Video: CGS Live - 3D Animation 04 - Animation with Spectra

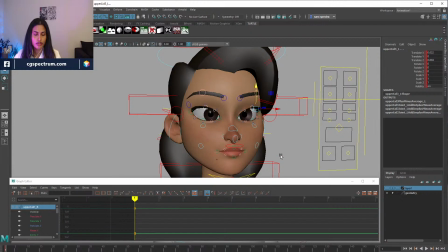1502s
Right. So, all right, the basic rule for the eye blink is first key the open eye, and then go 1, 2, 3 frames, and then key.
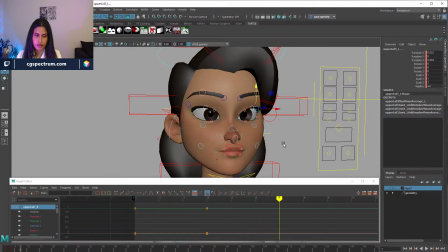1520s
Then again go 4 frames, and then key. So basically, the lid going down goes quicker, and the one that when the lids are going back to open,
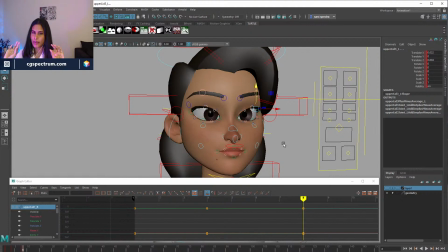1537s
they take a bit time compared to the blink. The blink happens quick, but the reason why we give extra frame while the blink is open, the lid is opening up, is we just want that little cushion, because when our eye naturally opens,
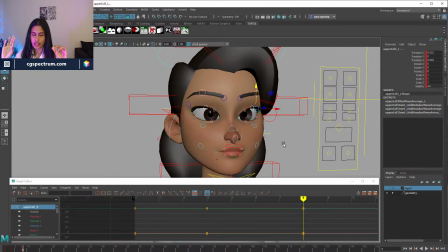1557s
it kind of like overshoots and like settles. So we're just gonna give like 1 frame. So go to our close, which is like the middle frame, and
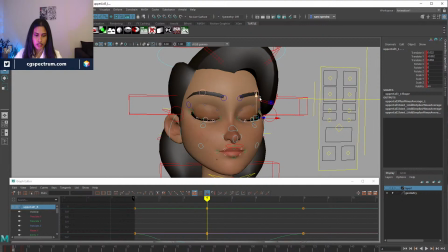1573s
just close the eyes and then key it. So we see
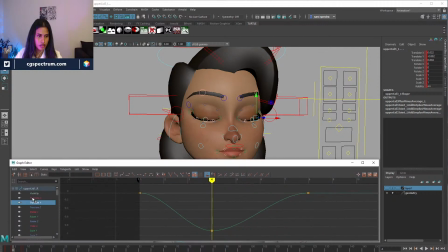there should be a way to select all the
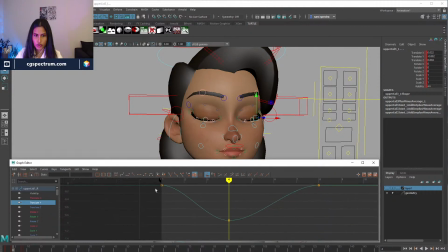1604s
okay. So this is our basic blink. So this is, yes. So we have a basic blink in here, and it looks great.
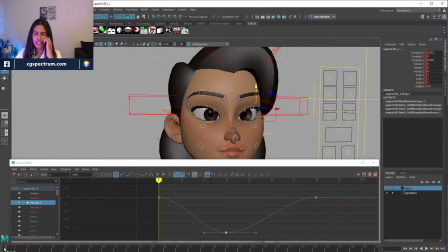1621s
It completely looks like, okay, the character, but it looks very kind of robotic, like blinking, like open, close, open, close. So to kind of give it more flushiness, we will add 1 extra key,
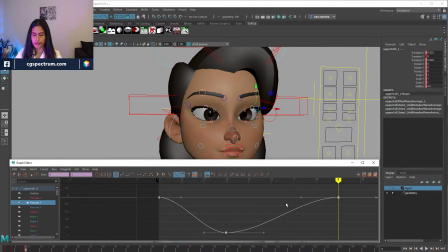1639s
and then we basically will put this on weighted tangents. So weighted tangents is, I work a lot with weighted tangents. Basically you have a lot of control on where you are easing and easing out with the curve,
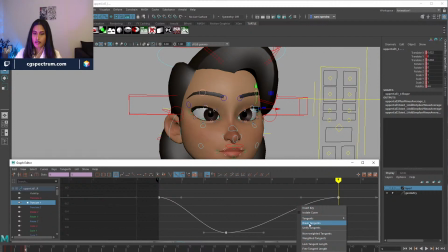1657s
and I do weighted and then I go to break the tangent. Then what I do is, because it's taking 1 extra frame than what we have, so there is 1 frame that I think
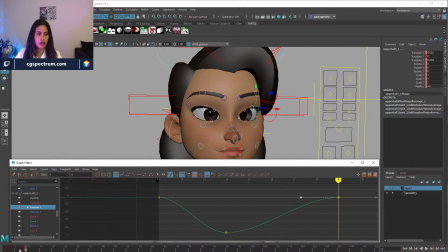1676s
those are the TX and TY, which we don't need. We just need the TY, which is the up and down.
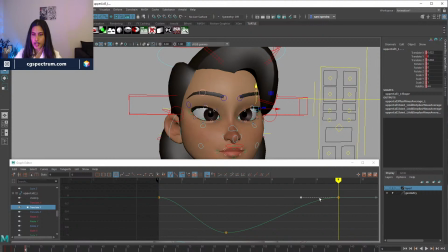1690s
So yeah, we just add 1 extra frame. So what we're gonna do is we're gonna pull the tangent out. So what is happening basically, let's push it 1 frame where it is before.
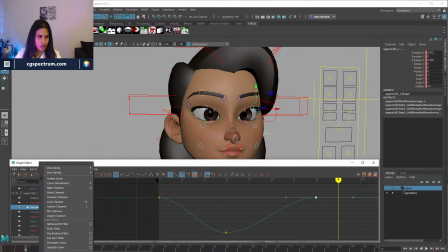1705s
So I wanted to just buffer the curve, so I will show you guys what's the difference. Why am I doing that? So go to buffer curves, snapshot. So basically the rule that I told you, 3 frames, then you have a closed eye, 4 frames, you have an open eye.
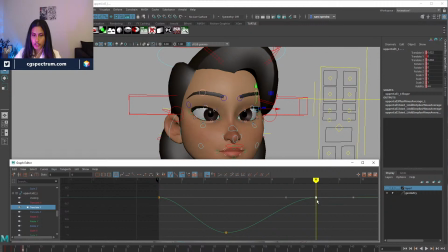1724s
But I like to give it more flushiness, so I take 1 frame further, and then I weight tangent, then I break the tangent, and I pull the tangent out.
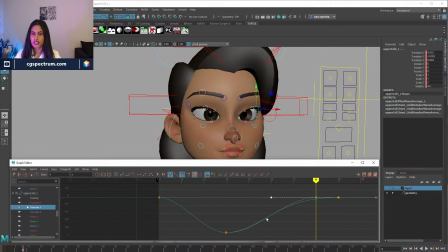1739s
So what's happening here is I'm exactly following what the curve, before curve is, but I'm favoring it by pulling the tangent.